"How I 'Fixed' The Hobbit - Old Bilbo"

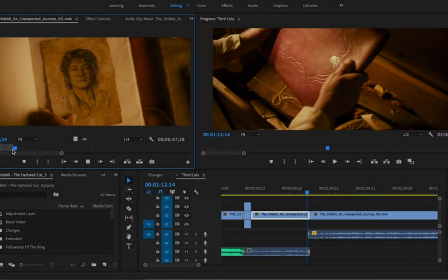(0:00)
So while there were some minor tweaks like the removal of this moment with an old Bilbo, looking at a picture of his younger self just to improve the pace,
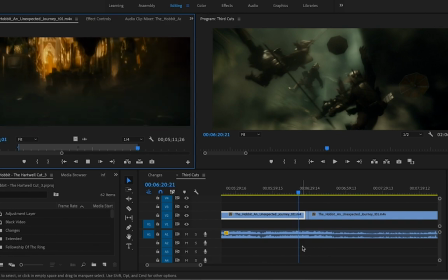(0:07)
as well as replacing this shot right here which features a four-legged Smaug seen in the theatrical cut with this shot featured in the
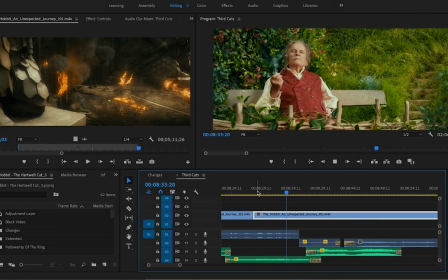(0:15)
extended edition with him walking in on his wings, the first major alteration was removing the sequence between old Bilbo and Frodo. So just to smooth over the edits as best as I could, I actually ended up inserting the Shire theme into this moment and then slowly morphing it and mixing it into the
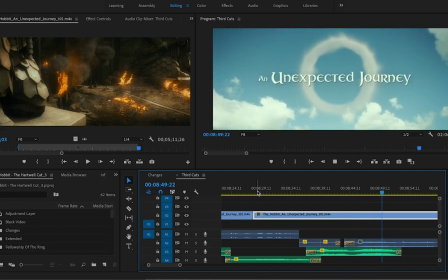(0:32)
original music found when Bilbo blows out that smoke ring which transforms into a lovely little smoke butterfly.
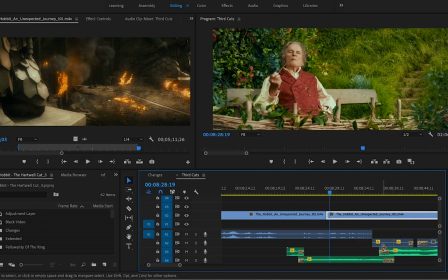(0:38)
I also needed to take some sound design elements and place them in right here just to smooth over the moment and ensure that the cut and music transition was as invisible as possible.
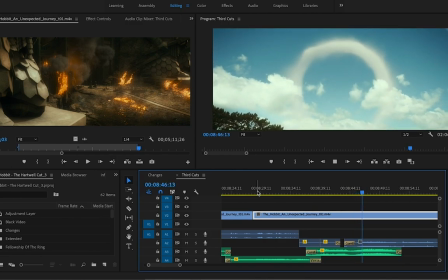(0:49)
And I'll tell you right now, it was actually this cut right here that was the catalyst for this entire journey.
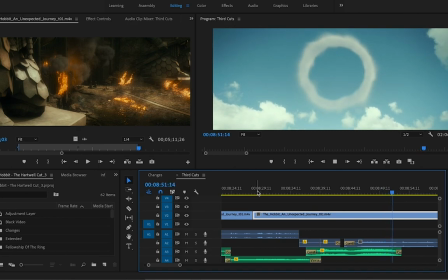(0:54)
I just so desperately in watching the original theatrical cuts wanted to get to
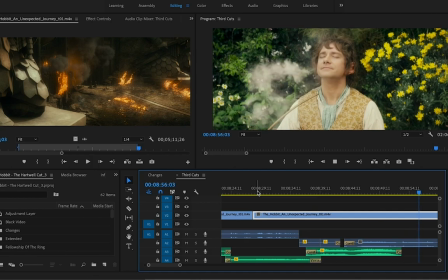(0:59)
the younger Martin Freeman Bilbo sooner rather than later and I just thought hey
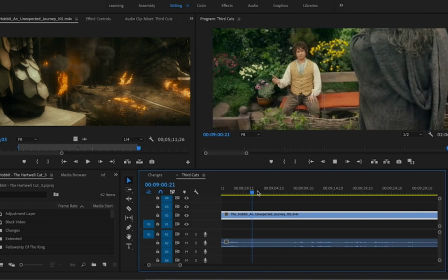(1:03)
maybe I'll bring this film into the edit and just remove this one single moment but then after doing that I thought well what about that moment and that moment and well the rest is history.